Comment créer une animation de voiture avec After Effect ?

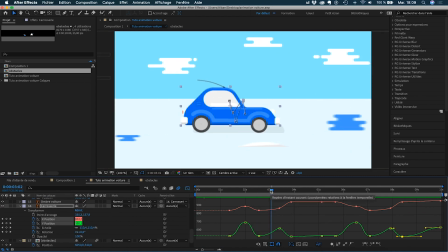Donc voilà, je viens de finir tout simplement les 10 secondes d'animation. Si tu veux, tu peux rajouter aussi un effet. Alors je vais te le montrer rapidement. On va rajouter un effet de reflet sur la carrosserie. Tu vas faire commande Y ou contrôle Y si tu es sur PC. Tu vas créer un solide blanc.
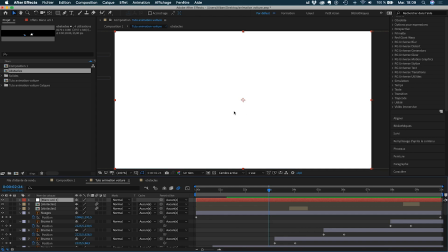Hop. Voilà, donc là tu as ton solide blanc. Et là tu vas créer un masque en sélectionnant l'outil rectangle.
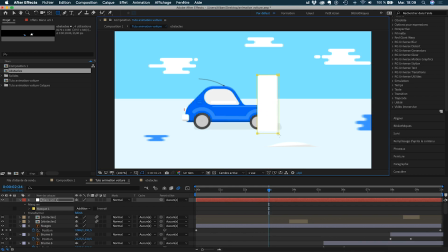Voilà. Ah, donc ça, tu vas le créer, tu vas le mettre un peu en diagonale. Voilà, un peu comme ça. Et ensuite, tu vas l'animer, donc tu vas le faire passer devant la voiture, donc tu fais
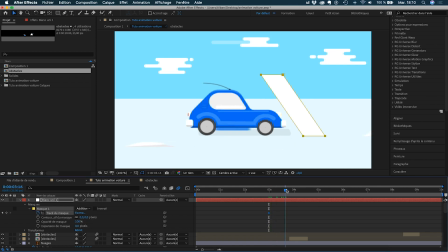tu fais tracer du masque. Tu vas passer à peu près une seconde après.
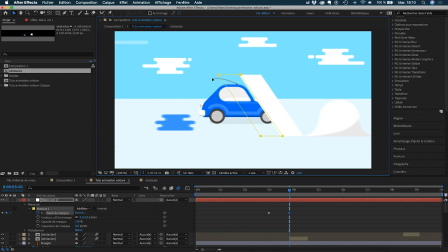Hop. Une seconde après, tu le mets après la voiture. Là aussi, il faut que tu augmentes un peu le contour progressif, histoire que ça rende un peu mieux. Et là, attends, je vais juste regarder le mouvement, s'il est assez dynamique, on va dire.
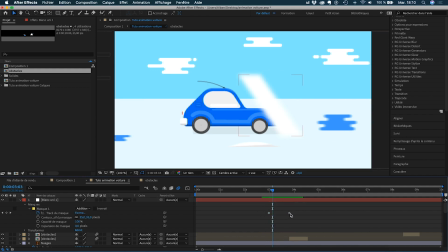Ok, pas du tout. Il n'est pas du tout assez dynamique, du coup, tu peux le rapprocher, tu peux rapprocher les deux points pour que ça aille plus vite. Et du coup, là, le problème, c'est que le deuxième point, il est pas assez loin. Hop.
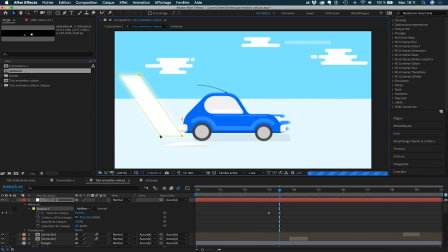On va le faire aller plus loin. Parfait. Voilà. Et là, du coup, ça va créer une sorte de reflet dessus.
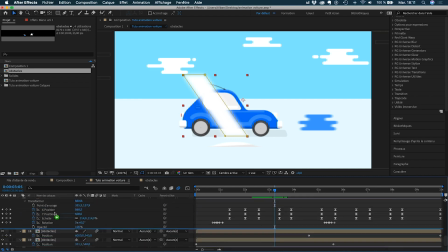Donc, bien sûr, c'est pas fini. Tu prends ton solide, tu vas le mettre juste devant la carrosserie. Donc, la carrosserie, elle est ici. Et tu vas créer un double de la carrosserie, donc tu vas sélectionner ta carrosserie, tu vas faire commande D,
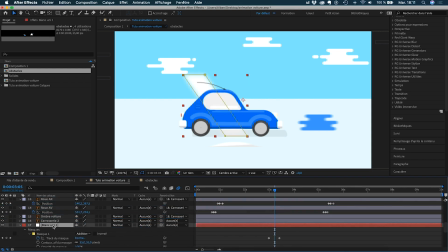hop, tu vas le passer devant le blanc uni 1, et tu vas passer le blanc uni 1, donc il est où? Il est là, en couche alpha, donc alpha carrosserie 2. Voilà, et là tu vois que tu as juste
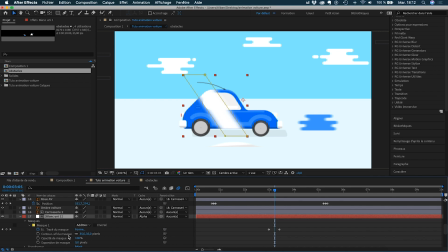ton reflet qui s'applique sur la carrosserie. Donc là, tu peux aussi réduire un peu l'opacité du masque parce que bon, ça fait un peu trop brut sinon. Voilà, et là, on va voir ce que ça donne. Voilà.
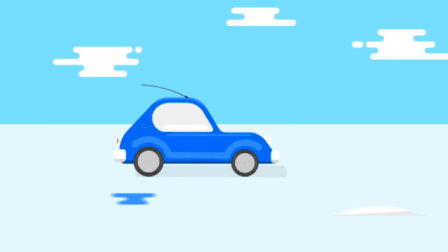Voilà, ça fait un petit effet de reflet assez sympathique, on va dire. Donc voilà ce que ça donne au final, cette petite animation de voiture.
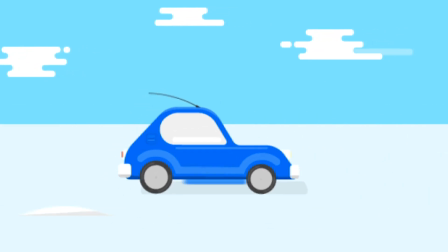Donc j'espère que ça t'a plu. Et on se retrouve tout de suite devant la caméra. Donc voilà, tu sais comment animer une voiture sur After Effects. J'espère que ce tuto t'a vraiment plu et surtout que ce nouveau format de tuto t'a vraiment plu parce que ça me demande deux fois plus de travail que les anciennes vidéos. Donc laisse-moi savoir si ça te plaît ce genre de tuto dans les commentaires. Dis-moi, ouais Alban, c'est trop génial, continue les tutos où on peut télécharger les illustrations et faire les tutos en parallèle avec toi avec la même illustration. N'hésite pas à me le dire en commentaire parce que ça me demande beaucoup plus de travail. Du coup, si ça te plaît pas plus, moi je reviens sur les versions des tutos d'avant. Donc voilà, n'hésite pas à me le faire savoir, n'hésite pas aussi à mettre un pouce bleu si ça t'a plu, et aussi bah, n'oublie pas de visionner les deux conférences en ligne qui sont disponibles dans la description. Donc voilà, c'était Alban, je te dis à très bientôt pour une prochaine vidéo ou un prochain tuto sur ma chaîne. Ciao !